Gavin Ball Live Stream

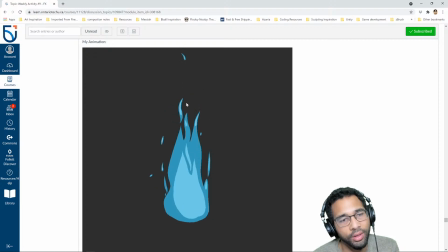[53:57]
So for your last part, as the kind of the beginning kind of ends and kind of flickers off, you want to have that replaced by another part, okay? And that should hook up with your first drawing. So that's kind of idea.
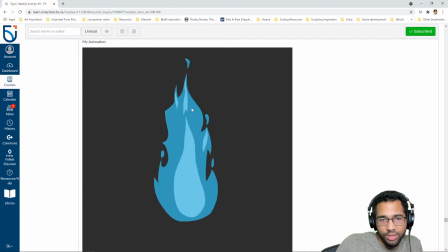[54:15]
Almost think of it like three parts kind of moving upwards in different phases, and then having to hook up back again with the beginning.
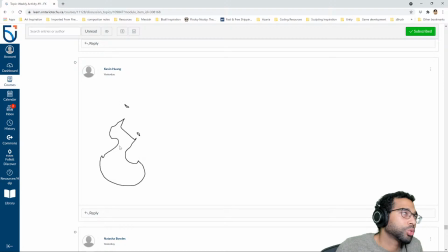[54:26]
So not a lot of frames here. This could be really cool, cool short stylized animation, but I think as it is, it needs work. Primarily because it looks like it's jumping.
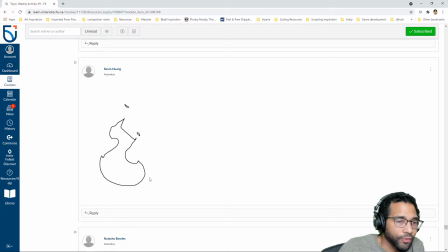[54:37]
Maybe that's the intention, but I feel like this should be kind of more fixed, the base, and then let the body kind of move. And it is similar to this, very few frames, but I feel like this is like 1, 2, 1, 2, 3.
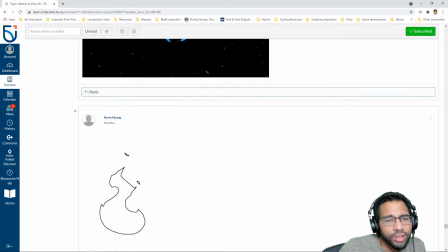[54:54]
This is like only 3 frames, it looks like. This is 2 or 3.
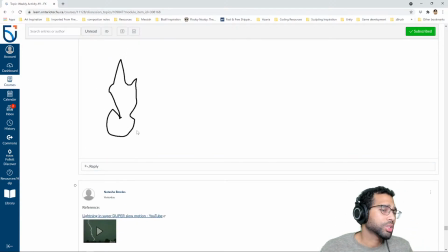[55:02]
It's hard to tell. But it can work, but you need to just kind of spend more time with it.
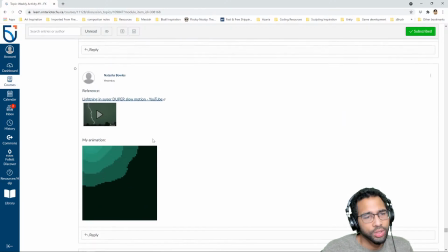[55:09]
Okay? A little rushed. Not bad. Cool. Nice. Interesting. It'll be curious to see how this works in the game. I guess this is a big background piece, but that's cool. I like it. Nice.
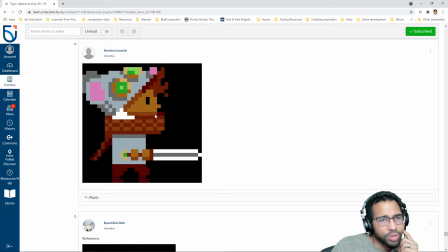[55:24]
It's breath. Cool. Nice. Another cool one. My only thing I would say about this one is that it'll look weird if the character's running. If this is an idle, that's one thing.
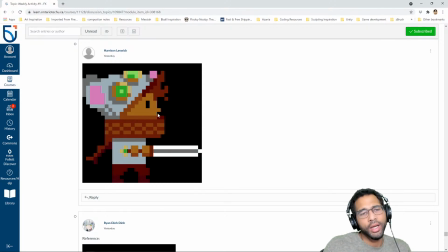[55:41]
If they're moving, and I've said this to other people, you want to handle this as a separate effect, and maybe it is, in which case, totally fine. If it's something you layer on top, you generate it and kind of let it stay in place as the character is moving.
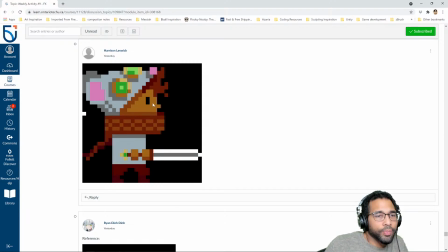[55:56]
I think that's effective. The only thing I would say there is it's kind of strange how it slows down and then speeds up. Speeds up, slows down, speeds up. So that's the only kind of strange thing about it for me.
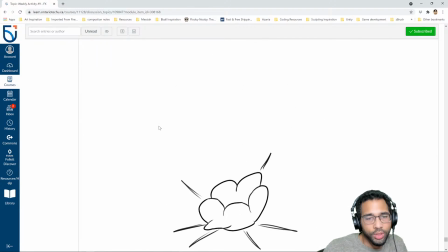[56:15]
Cool. Not bad. I think the only thing I would say about this one is take your time in breaking these bigger clouds into smaller cloud pieces. So you did take your time in letting it fully dissipate,
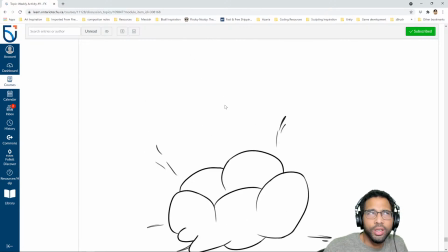[56:32]
but I think you rushed in terms of how you went from the bigger clouds to smaller cloud pieces. So you may want to kind of look at that and more closely analyze, where it should kind of start breaking up first.
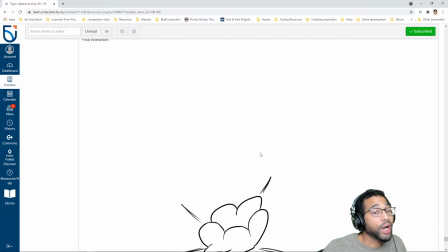[56:50]
And whether it should all happen at exactly the same time.
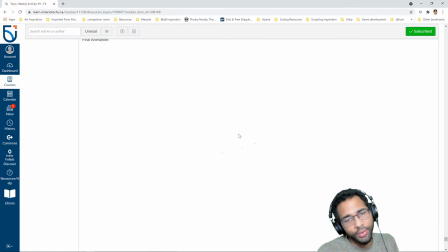[56:53]
It feels like very scheduled, So see if you can offset that a little bit more, right?
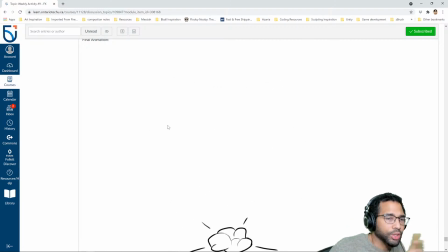[57:00]
Have the right side break up sooner and then the left side break up a beat or two later, right? And I think that will give it a more natural appearance. Cool, Flame.
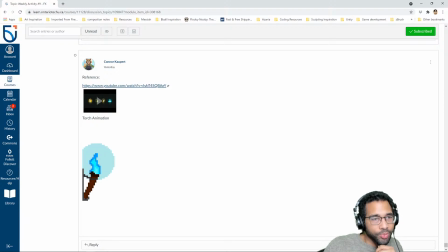[57:10]
I think this is great. Good job. Simple, effective. It works. I think you get your seaweed going a little bit better, but it is a flame. It's got to flicker a little bit. I think it's pretty effective. Yeah, not too bad.
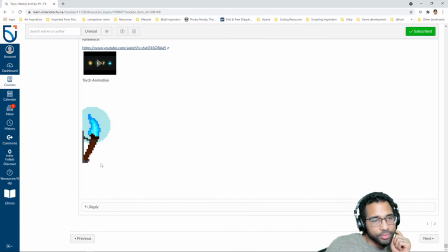[57:26]
Good.
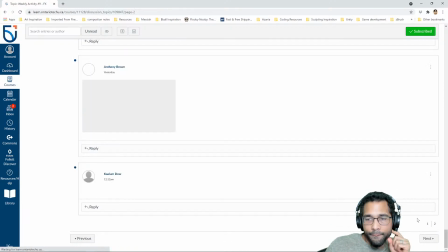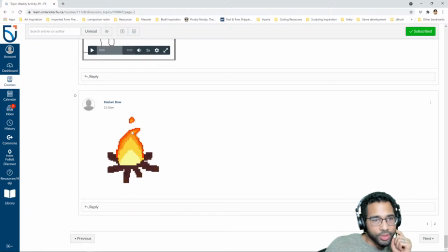[57:32]
Another nice flame. Solid. Good job. Nice stuff.
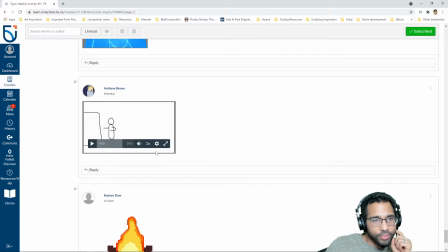[57:38]
Cool.
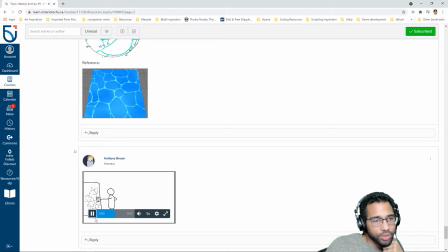[57:42]
Okay.
Ooh, thank God. I need that money. I'm literally paying.
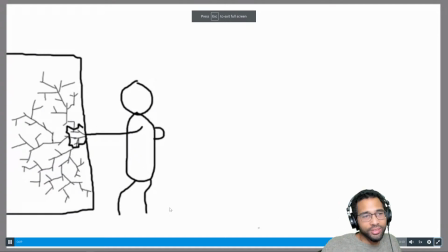[57:49] I don't want my stereo to get stolen. Ooh, thank God. I need that money. I'm literally paying. I don't want my stereo to get stolen.
Well, that's interesting.